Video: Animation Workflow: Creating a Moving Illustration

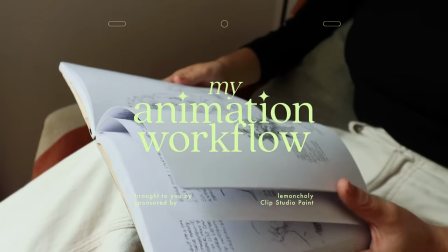Hi, my name is Michelle. I'm an animation student, meaning that I think about art a lot, as well as ways I can push my work into new territory.
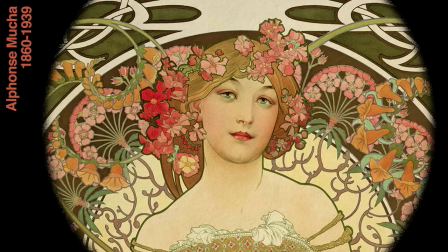Sometimes what I'll do is look at illustrations with really unique styles and wonder, how would this look animated? And further, how would I animate it? This is something I made recently based on these inspirations.
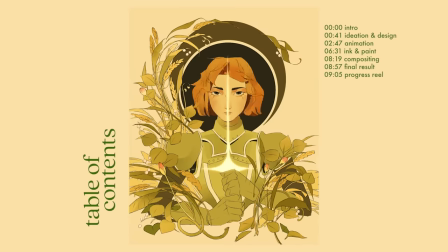Today, we'll be going through my animation workflow, breaking this down bit by bit.
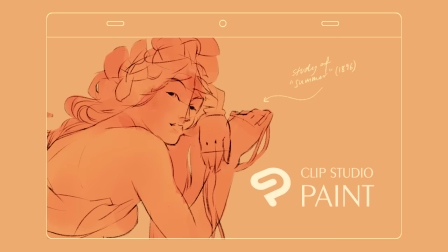Before we get started, a big thank you to Clip Studio Paint for sponsoring this video. For this project, I'll be using Clip Studio Paint X, a painting program that also comes with robust animation tools.
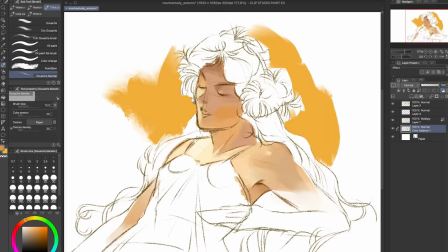One of my favorite things about Clip Studio Paint is definitely the feel of the brushes. Almost all of them have a lovely taper at the end and respond nicely to pressure.
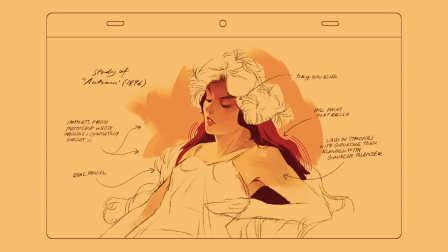Here are some brushes I enjoy using, as well as some that I've imported from Photoshop. shop.
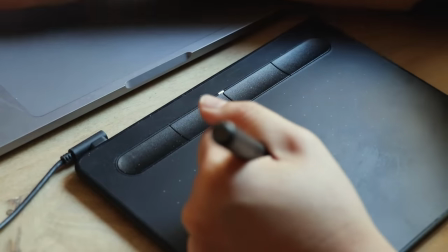Anyways, sometimes when I'm feeling stuck, I'll turn to either compiling or studying reference material.
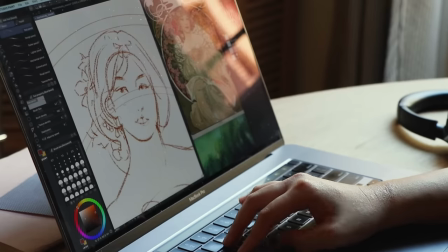In my view, there's a lot of value taking a closer look at someone else's creative impulses. At least for me, it breaks me out of my own repetitive mold. This is Mucha, by the way.
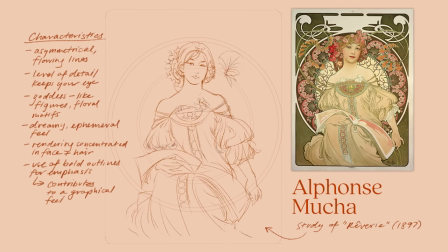Alphonse Mucha. He was a Czech artist who lived in Paris during the Art Nouveau movement, though he preferred to disassociate from it because at the time it was too contemporary. In his words, he wanted his art to be timeless, and he no doubt delivered,
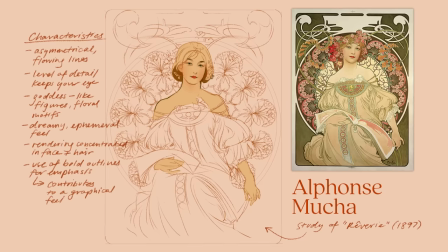because I find myself admiring them more than a century later for their otherworldly elegance.
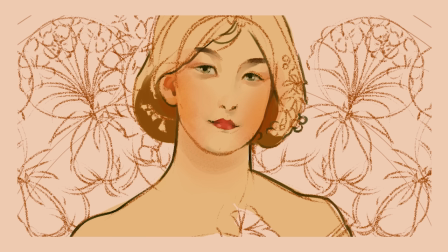While I won't be following all of my notes, the studies do get the ideas going.
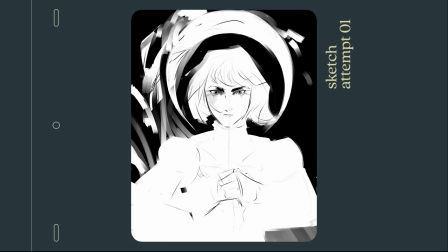This was my first draft, and as first drafts go, it was a spontaneous stab in the dark more than a fully formed idea.
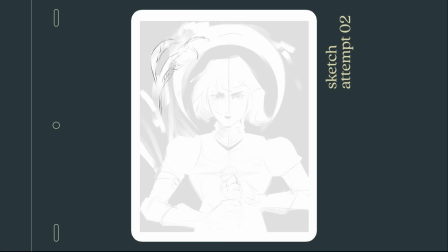For my second pass, I chose to explore something more elegant instead of intense.
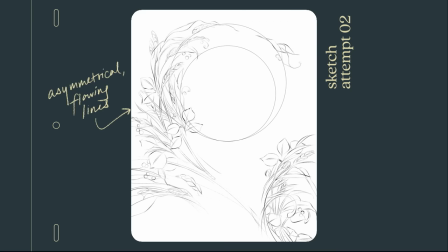Note the elements I'm bringing in from Mucha's work, namely asymmetrical flowing lines and an abundance of detail.
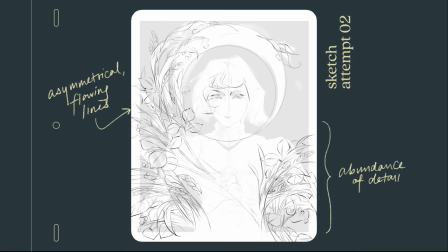Also note how despite the amount of details, the plant matter still feels organized. While they all occupy their own space, they follow a larger shape reinforcing a sense of flow.
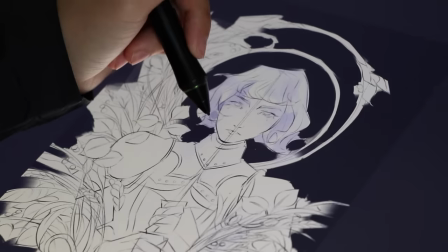After I finished my sketch, I quickly blocked in some color keys just to see what sorts of options I had.
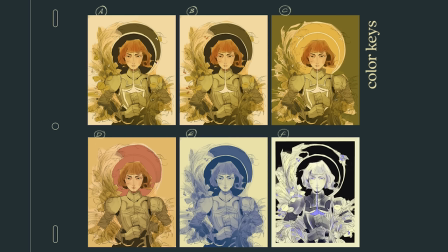I ended up going with option A because it felt the most clear and unified.
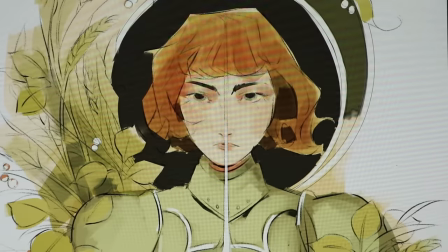Clear in that the warmer colors are packed into the center and immediately dry your eye,
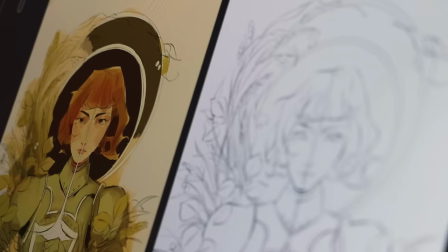and unified in that the colors emphasize what's already felt with the lines.
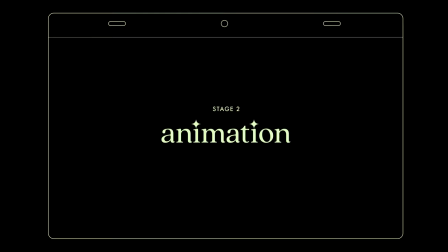Okay, let's start animating.
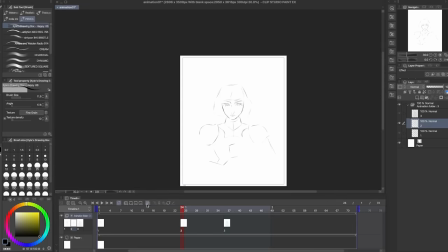Now I wouldn't say that Clip Studio Paint is the most efficient animation software for long and complex shots, but for something short and sweet where brushwork is important, it works quite nicely. Just make sure to set up shortcuts for an easier life.
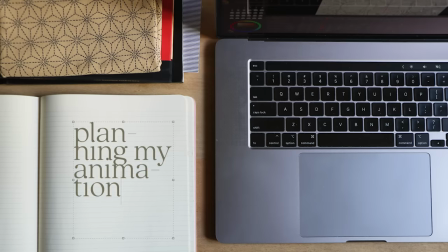Usually, my first step is to think about how I'm going to plan my animation, and what I mean by that is what method am I going to use to animate?
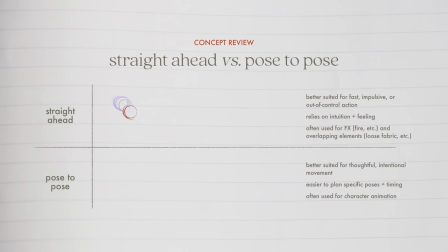Straight ahead or pose to pose? In short, straight ahead refers to animating chronologically. Pose to pose means planning your animation using keys and breakdowns, then adding in-betweens. Now I want to be clear when I say this, neither is better than the other, they both suit different purposes.
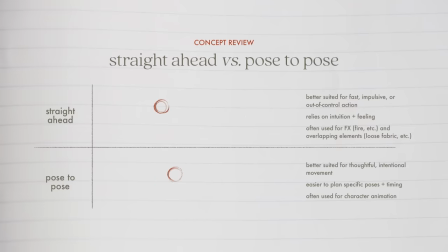The reason why I wanted to cover these methods is because I won't just be using one to animate my character.
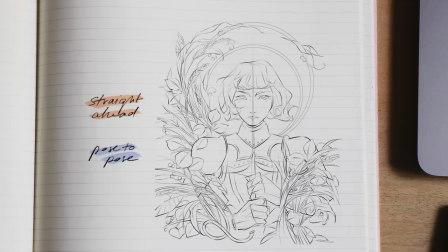The animation will happen in two parts. First, I'll be working on the head, body, and limbs using the pose-to-pose method because the action is thoughtful and intentional, it would benefit from a more structured approach.
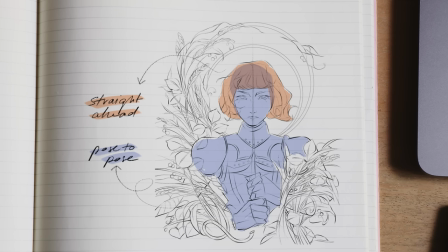Then and only then, I'll be adding the hair using the straight ahead method, because you guessed it, its movement is free-flowing and hard to predict.
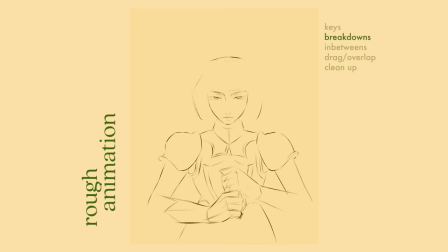Without further ado, here are my keys, breakdowns, and in-betweens for the head and body. For me, the most challenging part during this stage was the head turn.
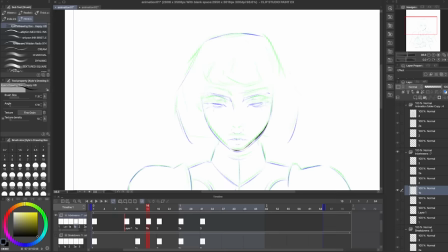How do I convey the turning of a complex three-dimensional form on a two-dimensional surface? Here are some things that helped me. On a sphere-like object,
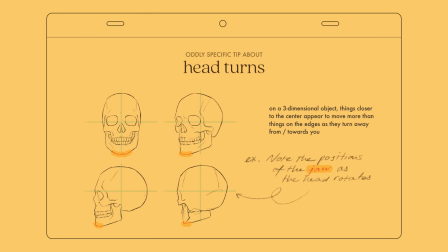things closer to the center appear to move larger distances than things on the edges as they travel towards then away from you.
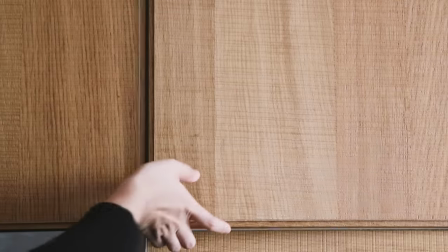If what I just said made absolutely no sense, don't worry, I think I tuned out as well. Let me give you another example.
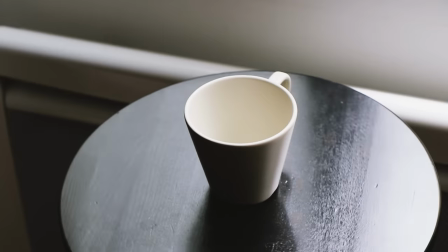This is a cup. It's spinning at a consistent speed. Now let's view it from the side.
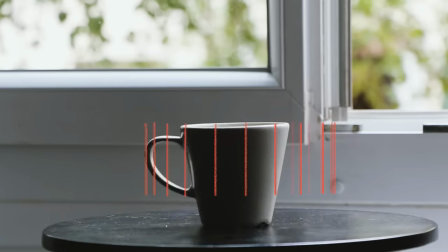I'm going to mark the placement of the handle as it spins. Do you see what I mean now?
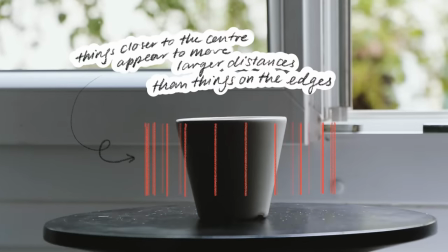Things closer to the center appear to move larger distances than things on the edges. So on my character, I can expect to see the most movement here.
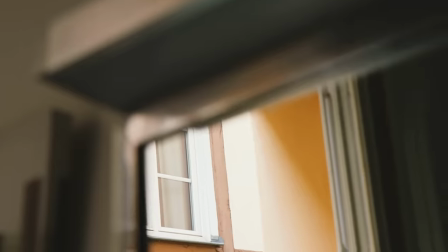The second and better tip I have is just to look at yourself in the mirror.
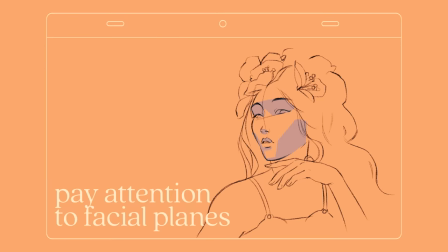Notice how the shape of your jaw changes as you look up, how your eyelids unfold, or how more of your upper lip is revealed.
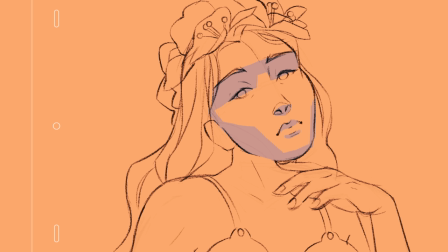It's always the little things like these that build up and make a difference, especially when you're animating slow, subtle action.
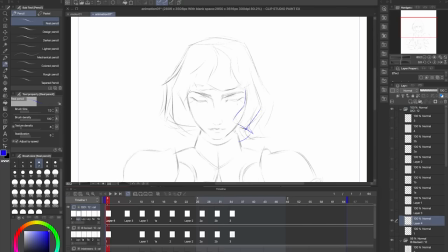Now that I've blocked in the head, I'm ready to start roughing out the hair. It was a little bit intimidating tackling such a complex structure, but the key to managing complexity is knowing how to break things down. I first started with a pass that mostly considers the larger shape.
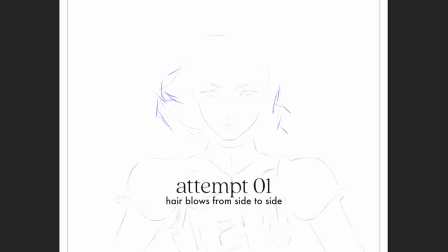This was a first attempt where I experimented with the wind blowing her hair from side to side, but I wasn't convinced it was the best direction for the piece.
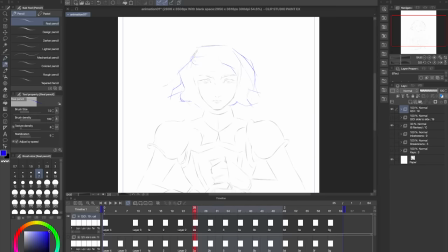My second attempt explored wind that blew from the center out, and this ended up working much better with my symmetrical composition.
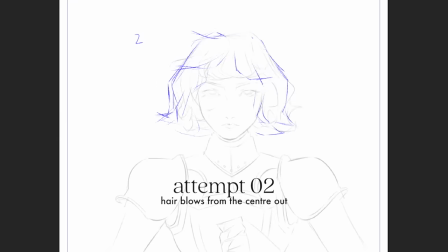I also wanted the wind to increase in strength as my character looks up to make their actions feel more impactful.
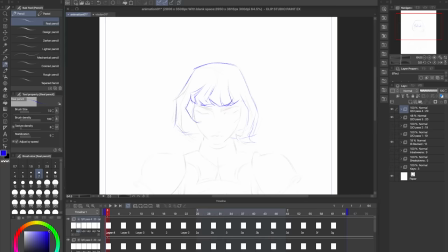For my second pass, I began to subdivide this larger shape into smaller parts, this time considering how each strand moves individually.
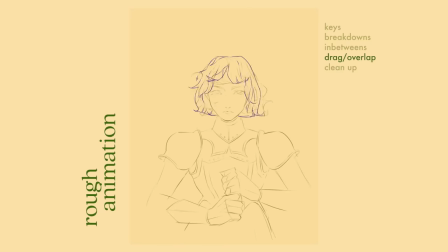Now that I have a good idea of how I want my animation to look, I'm going to go in and clean up the lines. If you're cleaning up areas that don't change a whole lot,
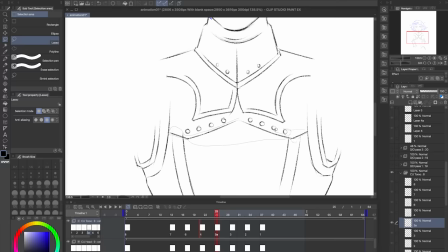what you can do to save time and make your drawings feel more consistent is to copy and paste lines and shift them slightly using the transform tool. Alright so much earlier I created a color key, now I'm going to refine it so that I have a solid plan for how I'm going to finalize my piece.
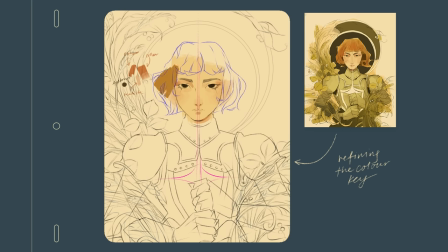Coloring is an incredibly repetitive and time-consuming process, so in an effort to make this easier for myself, I'm being slightly more restrained with how much detail I pack in.
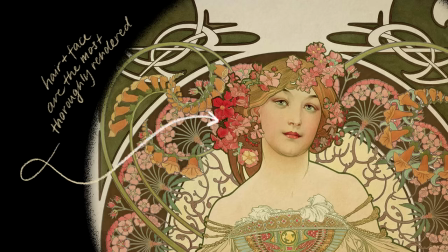In Mucha's work, for example, I'm noticing that he'll most thoroughly render the face and leave everything else flat.
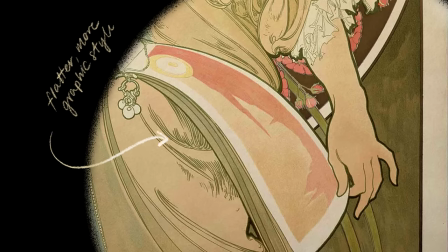Despite this, his work doesn't feel incomplete because he's just slightly elevating the focal point.
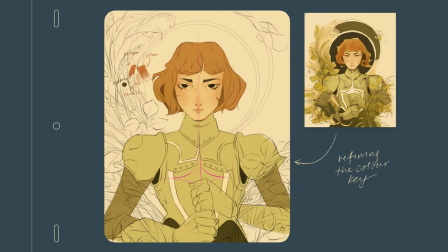On the same note, I don't have to detail every single thing in order to make my piece feel complete.
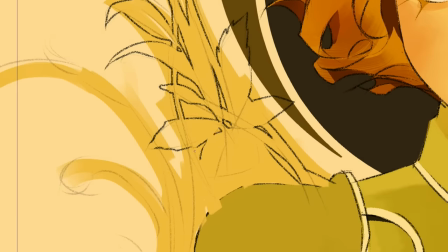This is also the stage where I finished up my background, I'm keeping the stalks on separate layers to be able to animate them later.
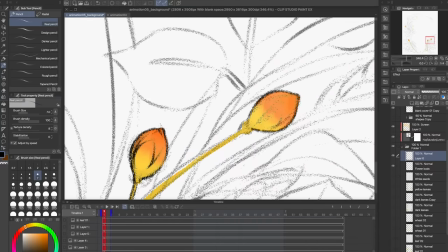Now on to the actual coloring part.
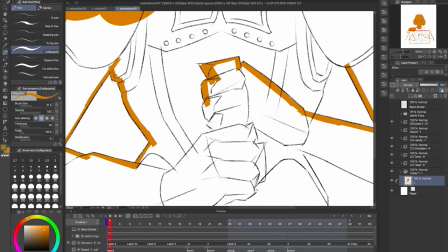Typically I'll make a new layer for every new color introduced, the reason being it's much easier to make edits afterwards if everything is separated.
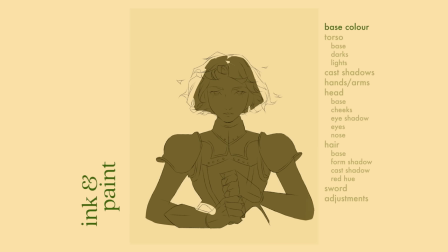And yes, this means a lot of layers. At the very bottom, I have a base layer which I use as a starting point for every layer above.
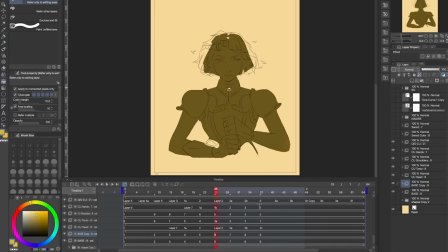My torso layer, for instance, is just a duplicate of the base layer with the arms cropped off.
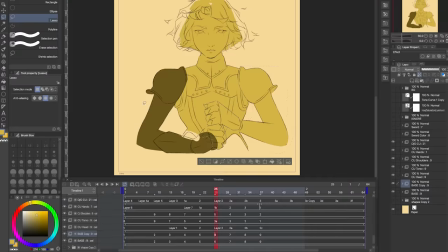This way I don't have to go retrace, then refill the areas I've already done for the base layer.
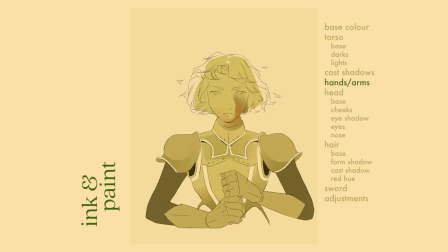After that, I have some cast shadows, a layer for the hand and shoulder armor, one for the head, and multiple layers for each of the painted details on the face. Finally, one layer for the hair, another for its form shadows, another for its cast shadows, and one more to introduce a reddish hue. Oh, and the sword.
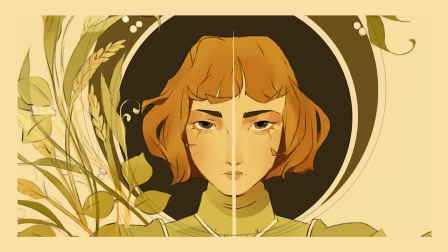The way I was able to keep my brushstrokes in detailed areas like the face consistent was because I just made one brushstroke,
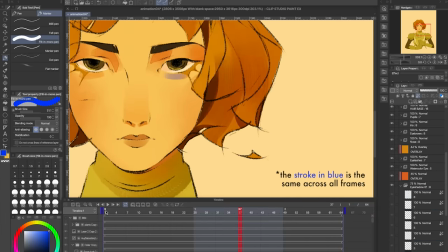then copied and pasted it onto all my other frames. This saved a lot of time and kept me from going insane. Okay, so we're almost there.